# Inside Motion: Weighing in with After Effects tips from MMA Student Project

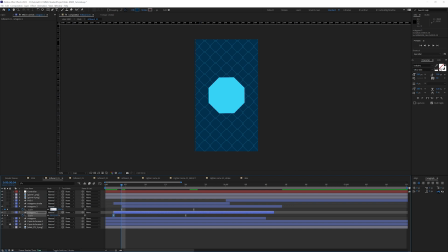Oops. You're still getting the same look, but it just adds a little bit more depth to the piece. So even if you want something to end up as a stroke, just know that you can also use a fill over the top of it to make it feel like a stroke.
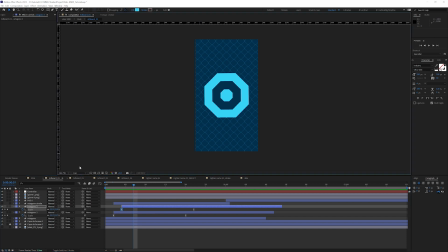That way you get a little bit more depth and width on as it's animating up.
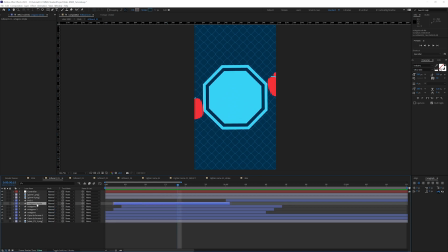Great. All right, so I'll delete the stroke. Now that we're in here, we have these two gloves here.
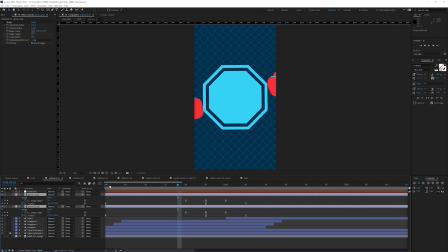So if I hit U to reveal my keyframes here, I see that the positions are still linked together. So I'm actually going to separate those The reason I like to separate these is because it'll allow me to only animate on one axis.
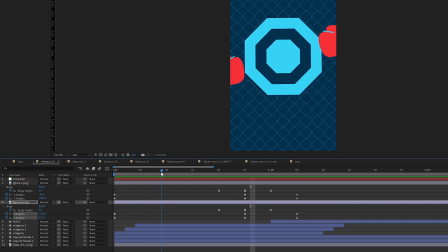So anytime I can get down to distilling something down to only animating on one axis, that's what I like to do. Just gives you a little bit more control. So I'm actually going to delete these Y positions.
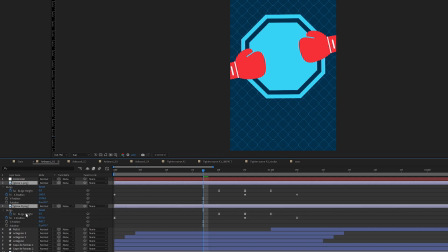And let me also hold Shift and hit R to pull up the rotations to make sure there's no rotation on there. Great. So now these are going to be moving across in the X axis.
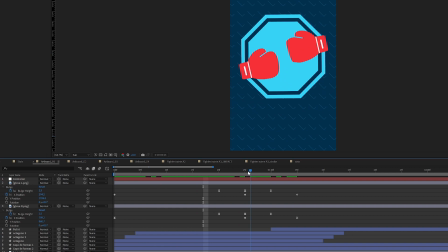So they're coming in, boom. All right, so I need to obviously fix this a little bit. The glove left. Good job on naming those appropriately to make things easier for me to find. All right. So now, are we working just on one?
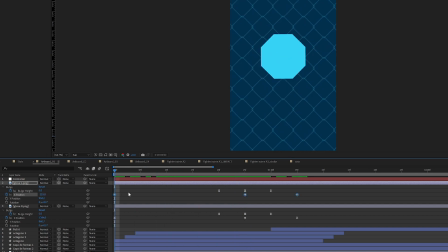Boom. Cool. All right, so let me highlight that and click on the graph editor.
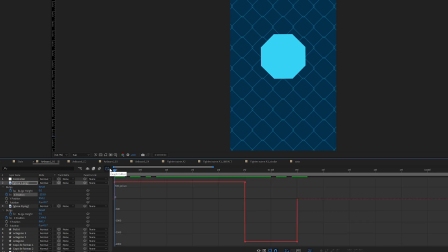Highlight these. I'm going to hit F9. Go in here and select all these. F9, F9, F9. And I'm going to go in here and go to my value graph. So they're coming in slow.
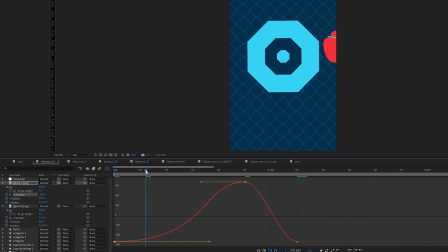And I think we can pull this a little bit more. You want to see them start to come into the frame and then you want them attack, right? Kind of what a punch would look like as well.
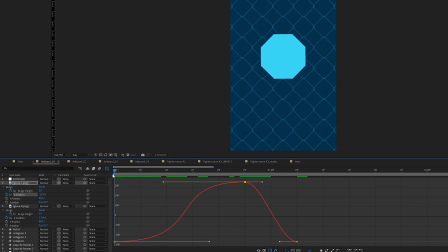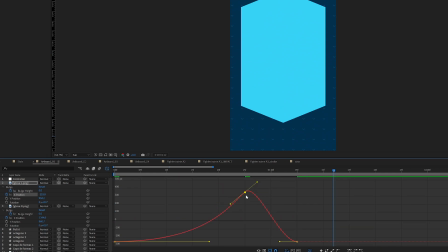Might even need to go. And if this happens and you want this other handle, you want to break the tangents here, hold Alt or Option.
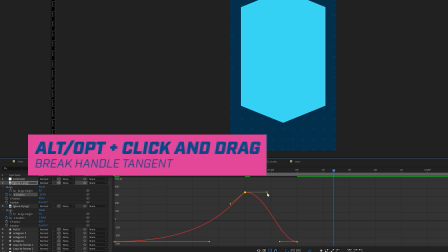And on one side, it'll allow you to break those tangents.
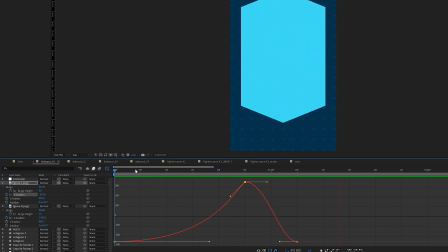All right. So, right, I'm looking at the left one.
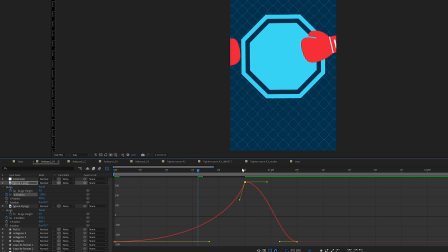Yeah, I want it to be a steep curve because I want it to have an impact here. Boom.
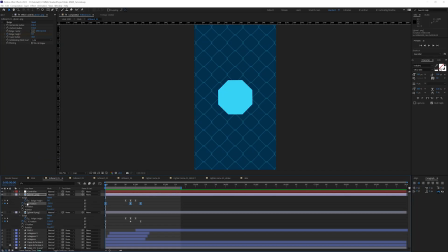And then we'll make other things happen. And I'm going to hit this graph editor so that when I open this one,
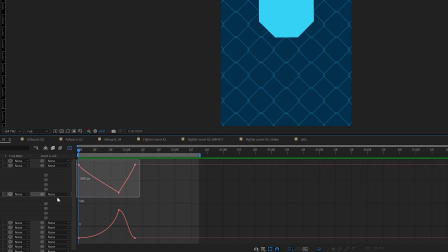I can try and mimic everything in there in the other one so that I can get them to look as similar as possible. Now this one's going to be inverted because it's coming the other way.
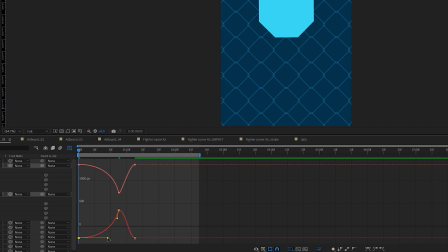That's pretty close. Let's see. Let's just pull it out to that line to make that easier. All right, and now we need to hold Alt or Option.
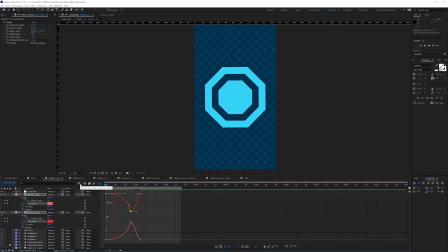And cool. So there's a little bit more anticipation here as you see the gloves come in and then they collide with a little bit more force.
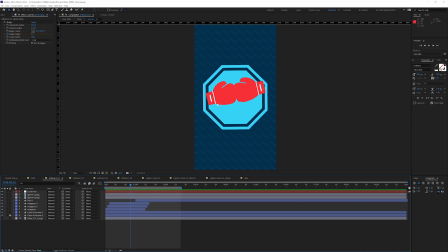So although I've made those changes and animated them on the one axis how I wanted to, Cat had them coming in at an angle, which is why the X and Y was both used. But a little trick for that is to go up here, make sure I'm in this comp, go up to Layer, New, Null Object.